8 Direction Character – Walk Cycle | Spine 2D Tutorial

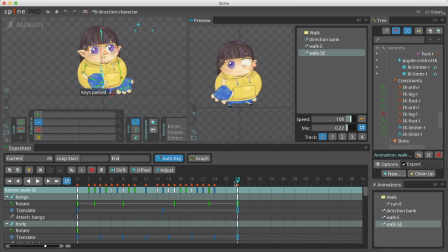As you can see, it is not a smooth process, and we need to fix the in-between keyframes.
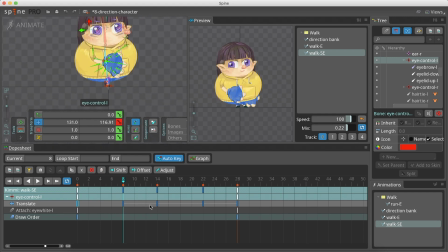A small tip for Sane workflow, for each face part, copy the first keyframe and paste it on the existing ones. This way, the face won't keep breaking, and you can easily adjust the keyframes to regain the up and down movement.
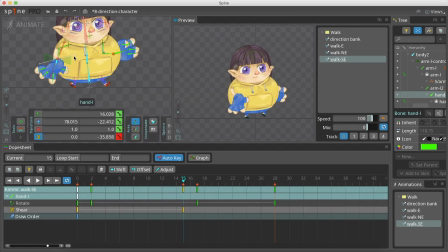In this direction, our main work will be on the edge, but in this animation, we will adjust the shear in the scale of the front hand. This way we create an illusion of depth for the hand when it's reaching back.
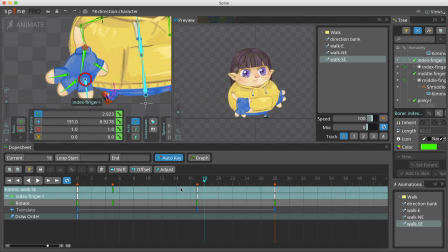Of course, because I didn't want the shear in the scale to affect the fingers, we will need now to adjust the fingers position and rotation.
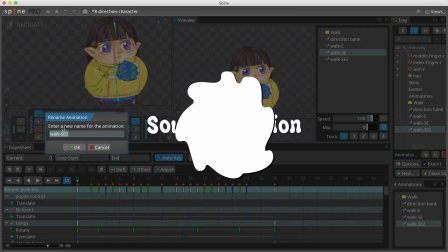Next comes the sound direction. For creating this direction, we will need to work harder.
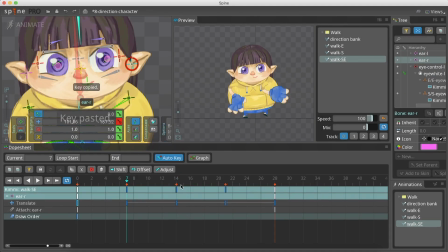We duplicate the south-east animation with copy-pasting it to attach and draw order's keyframe from the direction back.
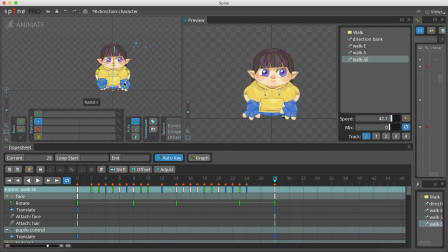Unfortunately, here we can't use the keyframes we did for the legs as it, and we will need to animate them again.
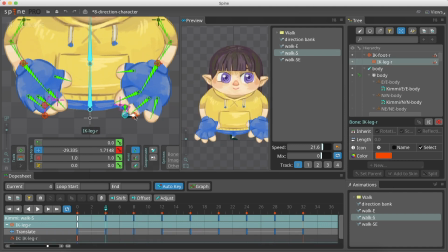Animating a front walk cycle may look a bit odd, but you will get used to it.
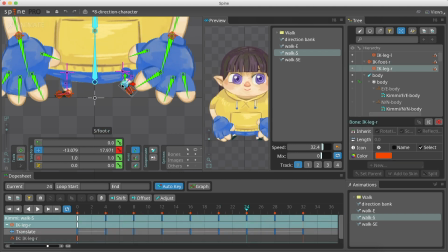The main difference between a front walk cycle and a side walk cycle is the position of the legs. When we animate the front walk cycle, we will only need to move the legs up and down. It has the same principles as before.
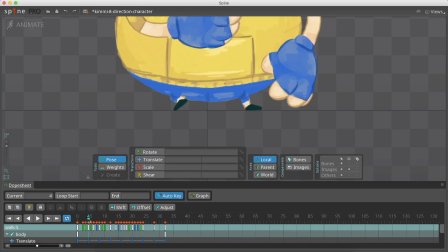We have contact with the ground, pressing down, passing, bending high, and contact again.
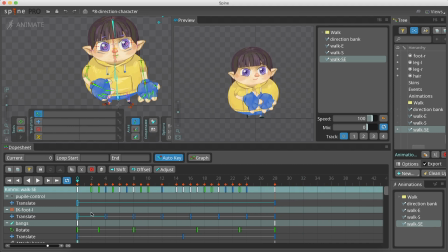Of course, we also need to reanimate the ends.
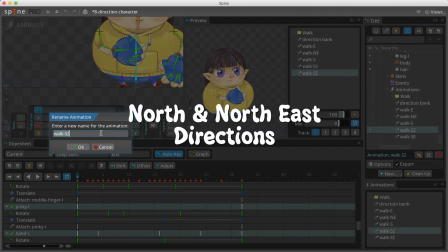When we finish with the south and southeast directions,
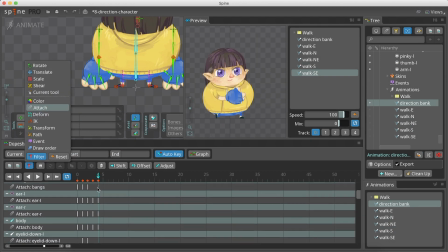we can duplicate the animations and place in them the attached keyframes of the north direction and the northeast direction.
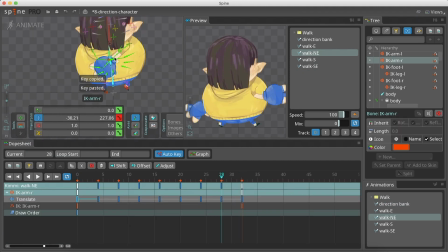I always hope this process will be a smooth one, but most of the time I still need to fix and change a few keyframes. And that's it! We now have a work cycle for 8 directions.
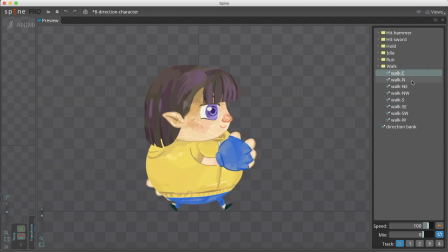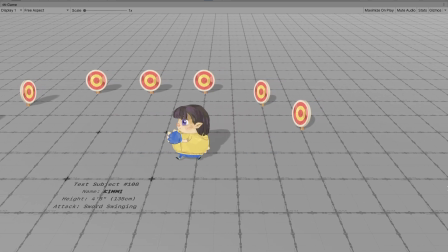To achieve the west and the northwest directions, we will use our existing animation and mirror them with a script at our game engine. We are using Unity, but it will also work with any other game engine, like Unreal.
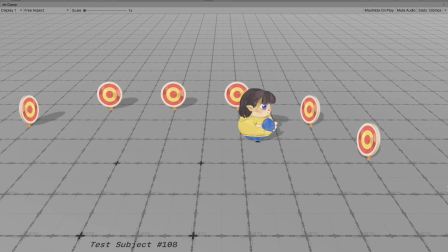You will learn how to make and get a script in the fifth part of this tutorial series, so stay tuned. Here is an extra small tip for creating an idle animation. After going through all the trouble to create a walk animation, idle is pretty easy.
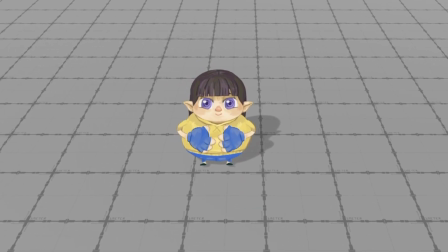We want our character's idle to be as noticeable as it can. When the player briefly ignores the game, we will still want the game to look alive, and a good noticeable idle animation can help with that.
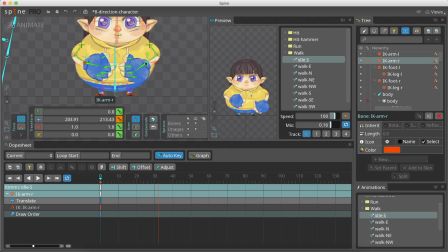Because this character is round, I choose to place the hand on its front, mimickable. So that's the end of the third part of the 8 Direction tutorial series. In the next part, we will add a weapon to our character and animate an attack animation, again, for all the 8 Directions.
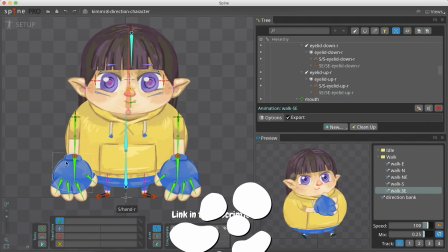Thank you for following along. A link to this Spine file is available to download in the description.
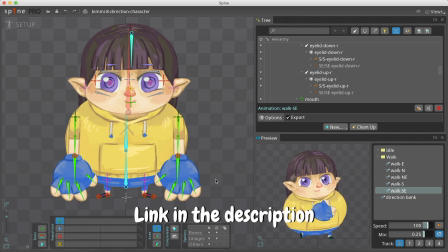Be sure to like and subscribe so you won't miss our next update. We also have other game dev tutorials about Spine Animation and Unity, in our games devlog series, so we will be happy if you check it out. See you in the next part!